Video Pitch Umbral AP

emocionante mundo de Umbral, una fascinante mezcla de ciencia ficción y suspenso que transporta al espectador al mundo del subconsciente.
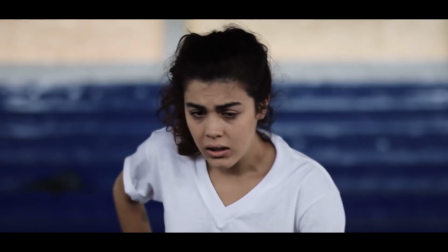Susan, una adolescente de 15 años, quien vive con su madre soltera, que trabaja como enfermera medio tiempo en el hospital, se encuentra sumida en la rutina.
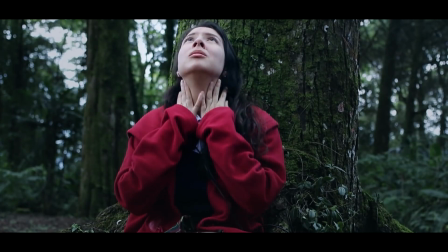Vive días monótonos llenos de soledad y cansancio. Esto debido a la ausencia de la figura paterna.
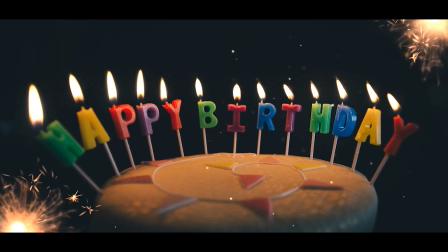El día de su cumpleaños 15, Susan, al llegar a su colegio, se sentía cansada hasta el punto de quedarse dormida en clase,
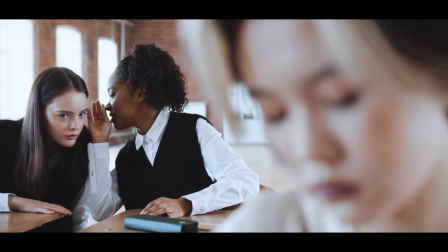ocurriendo por primera vez el ingreso al subconsciente.
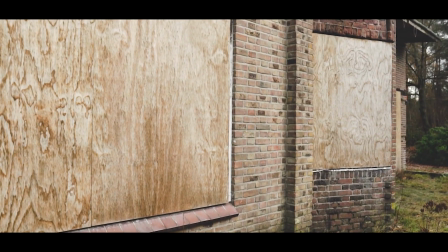Al darse cuenta que se encuentra sola en el aula, a lo lejos en el pupitre de un compañero, encuentra un dije sin poder alcanzar a recogerlo.
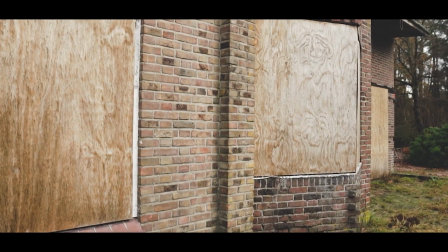Ella es devuelta a la realidad.
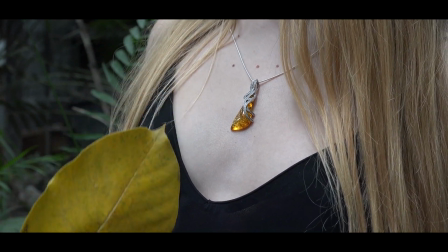A medida que Susan busca saber más acerca de este ingreso al subconsciente, se da cuenta que estos no son simples sueños,
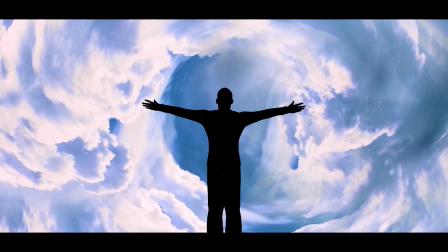sino portales sobre cómo podemos viajar hacia nuestro subconsciente, sin darse cuenta del peligro que existe,
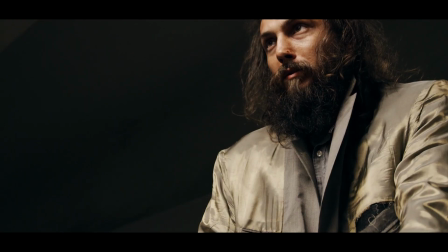y su madre tratando de protegerla de la verdad, se encuentra un hombre que al parecer está atrapado en esta dimensión alterna.
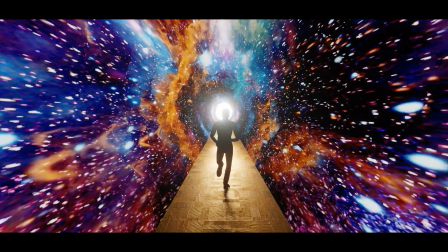Susan, al saber esto, decide ayudarlo a escapar de esta realidad. No obstante, en su intento para ayudar al desconocido,
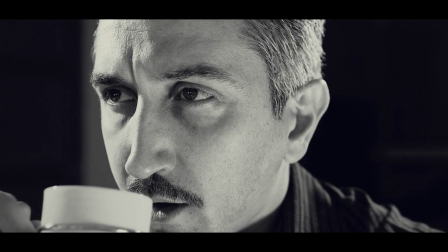descubre que él es su padre y ahora tendrá que replantear la confianza en su madre
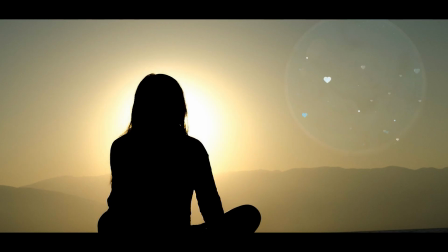sobre la ausencia y la desaparición de su padre y por qué nunca estuvo presente en su niñez. Con una narrativa envolvente, nuestro universo transmedia desafía al espectador con giros inesperados y personajes complejos. Cada episodio es un rompecabezas. Prepárense para desentrañar el enigma junto a Susan y descubrir qué secretos se esconden bajo sus sueños, donde la verdad es la única respuesta. En el mundo real de Susan, la mostramos con ropa holgada, una paleta de colores apagada, justamente marcando este aislamiento que tiene ella en su entorno. A diferencia de lo que es el subconsciente,
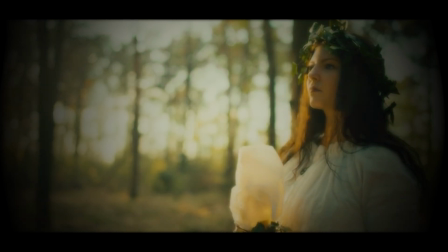dentro de ese subconsciente mostramos a Susan en medio de la nada, en un bosque, con vestimenta clara,
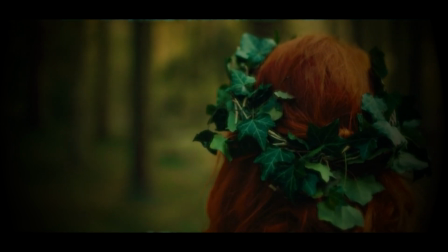reflejando y reforzando lo que es esta conexión profunda que tiene Susan con su propia mente. Para la fotografía tenemos dos ejes como colores principales que nos ayudarán a reflejar las emociones que siente Susan mediante la historia.
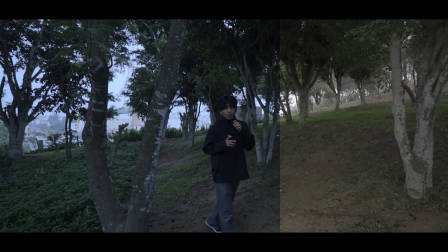En la psicología del color, el azul es usado para demostrar depresión, soledad y miedo.
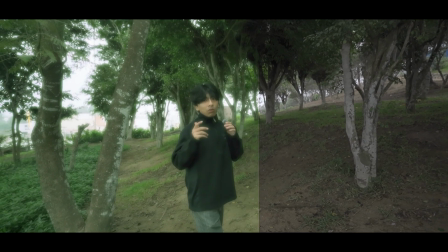Sin embargo, el verde lo tomamos como un color para reflejar el ambiente y como sería un ambiente surrealista, como puede ser el subconsciente. En primer lugar, tenemos el mundo real, que enseñará colores más vívidos y reales. Se buscará colorizar con este look orange and teal que se ha visto en un sinfín de producciones cinematográficas.
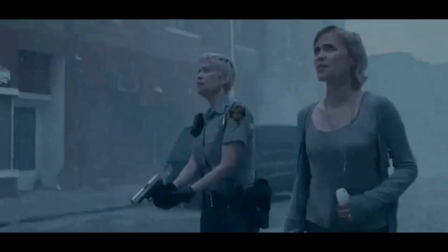Subconsciente se colocarán efectos visuales como por ejemplo efectos de mist, de desenfoque,
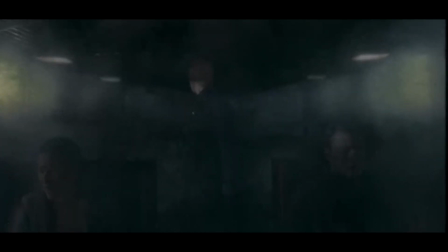de doble exposición y de movimiento para simbolizar que el miedo que el personaje siente en este espacio desconocido. A medida que la historia va avanzando, estos efectos van a ir disminuyendo ya que el protagonista se va a familiarizar con este nuevo mundo.
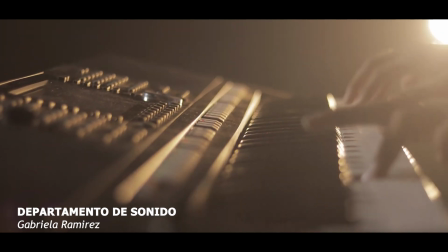La música va a desempeñar un rol fundamental porque buscamos brindar al espectador toda una experiencia sensorial.
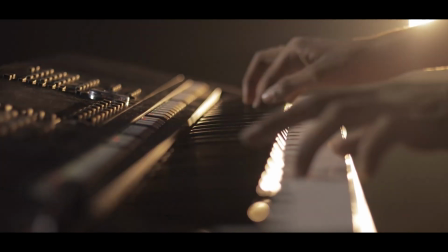En ese sentido, el diseño sonoro estará compuesto de música principalmente diegética,
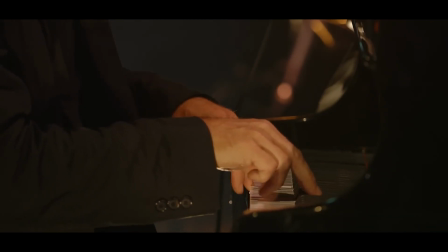creada a base de sonidos psicodélicos neofolk que aluden a la conexión ancestral que inspira la historia.
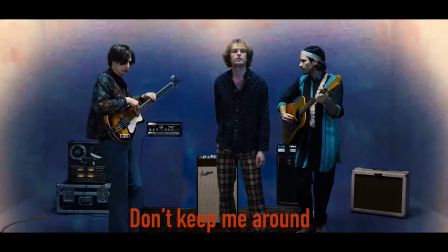Además, subliminalmente se hará uso de ondas binaurales para reforzar la magia, ya que se sabe que el sonido,
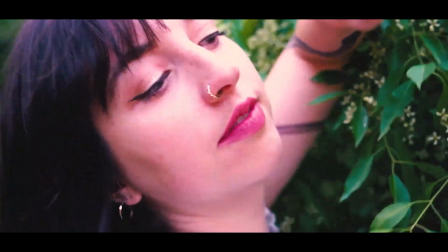como frecuencia, es una puerta de acceso a nuestra naturaleza espiritual, y es lo que principalmente nuestra propuesta busca generar,
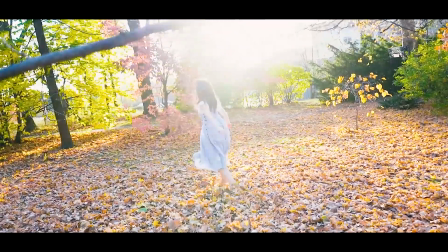una atmósfera onírica que permita al público conectar consigo mismo,
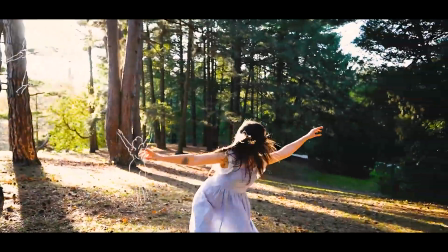vibrar alto y elevar así su nivel de conciencia, tal cual nuestra protagonista.
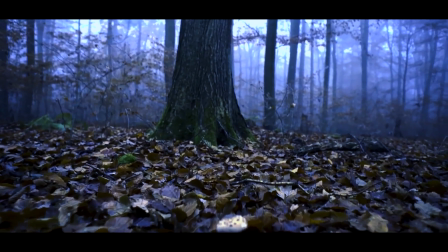Esta ha sido una oportunidad.